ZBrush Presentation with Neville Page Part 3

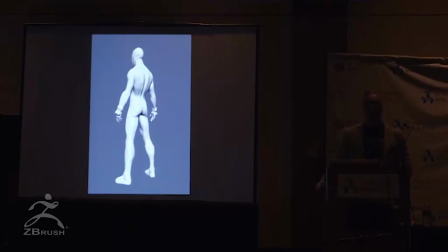This is all just like I'm pounding virtual clay trying to get it to submit to my desires and all that I'm doing here is playing around with variations on a theme of form language because that's what this is about. My education if you don't know is industrial design at the Arts Center College in Pasadena.
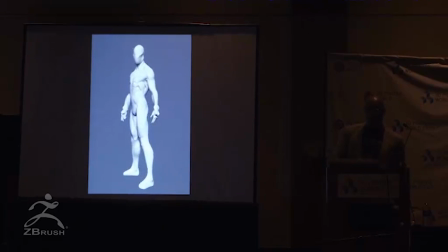So I'm very much about the utility of something, form follows function, and my form propensity is that of an automotive designer. So I'm applying that kind of methodology to costume, and then once I get a look that I think is going to be appropriate,
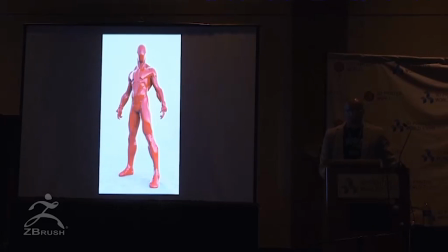strike a pose, export that into Modo, and I'll start to run some render passes of of some very simple materials. So all I did was I took those various render layers into Photoshop, stacked them on top of one another, created a mask for each one, so that now the image became invisible.
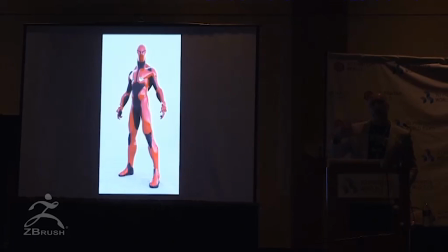And then when I drew on the surface, I'm drawing essentially with a fully rendered black rubber or I'm drawing with a fully rendered red metallic. And it quickly allowed me opportunities to explore material breakup, graphic design,
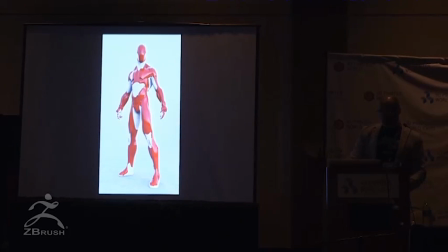also realize we're designing Ultraman and we can't have that just by virtue of color and graphics. This design does not function as a physical suit that the actor had to wear which is one of the reasons I could do it so quickly. It was going to be a full digital effect so armpits all that stuff could be rubber and
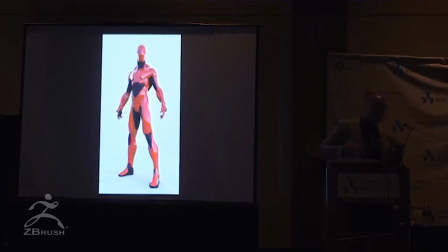stretch the metal hard surfaces again could be rubber and stretch we didn't have to make it work thank God.
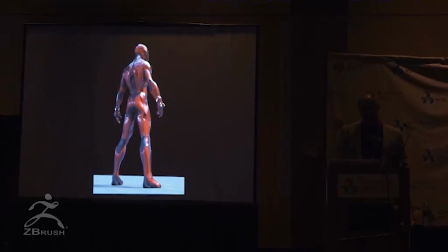And once the clients basically approved the design which happened very quickly because they had no opportunity
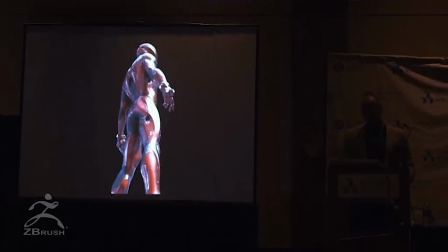to play with this I then brought it back into moto and did some
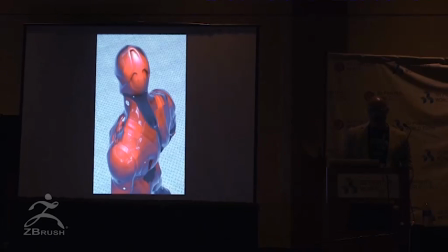more elaborate renders and then the occasional Photoshop touch-up adding some
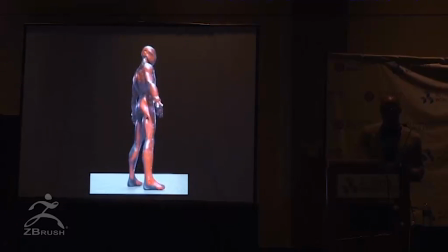graphics so this is what they used in their pitch and I was astonished as well I mean I must say there are a few times where I'm pleased with what I do, particularly with very little time, but I sat back and thought this process is amazing.
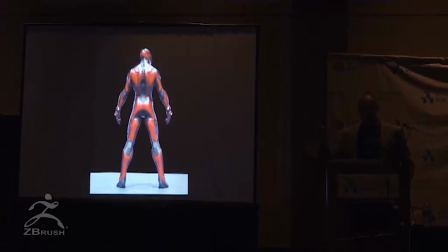This is ZBrush meets Modo for the most part and it's also a combination of being decisive about your designs and having
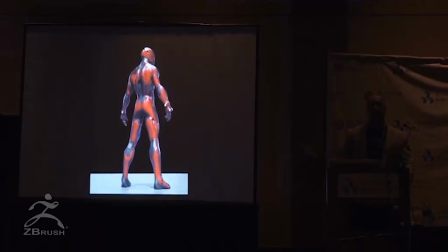enough experience with manufacturing techniques so that the choices that you make you can make with confidence that they have the potential that they would work and therefore they will convey visually that it looks like it is a functional outfit, even though this is totally bogus. So I'm gonna kind of buzz through Tron. This isn't happening. You've seen it. So we don't need to spend our time with the trailer.
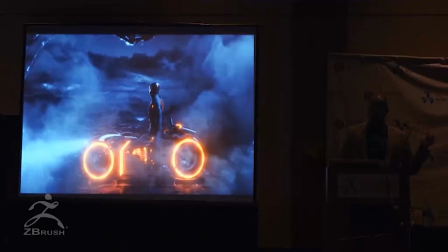Tron, I basically did what you just saw, but I'm gonna cut to some of the specifics.
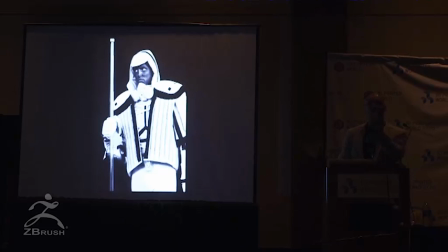The blackguard helmet and the blackguard sculpt that I did the blackguard sculpt is somewhere and then the blackguard helmet is out in the hallway the black guard originally was this and we needed to do something that was a bit more contemporary versus lacrosse gear and hockey equipment which I was happy to be
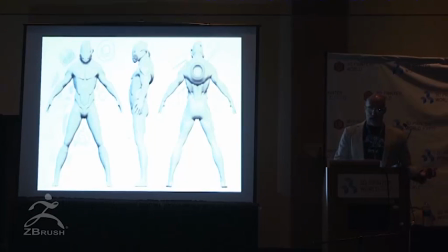a part of but there were fundamentally they were black that's what Joe wanted and they had to feel menacing and they had to have this respirator kind of aesthetic
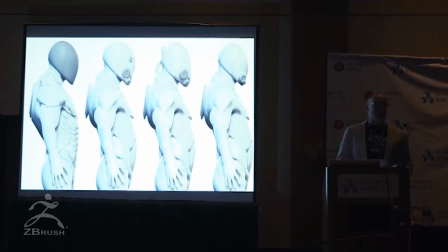and it was pretty early on that I realized there's no point in me doing drawings because I had already done that with the Flynn character and I felt let's just go straight into ZBrush and let's sculpt this sucker out.
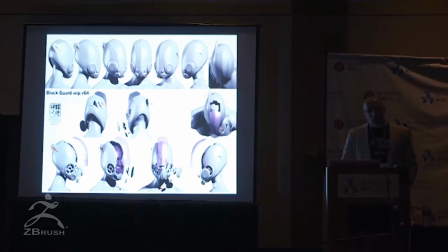And from there I got Ironhead involved because I worked with them in the past. I knew their skill set. They're phenomenal. They were kind of, for me, the only group that I wanted to work with on this because I had been charged by the producers.
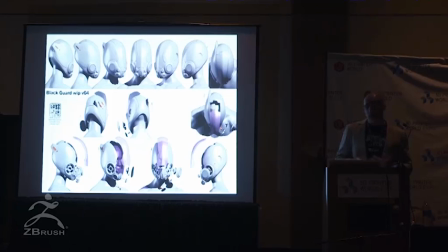Neville, you've done helmets for real and I have. Worked for Nike and all sorts to how much companies making real products.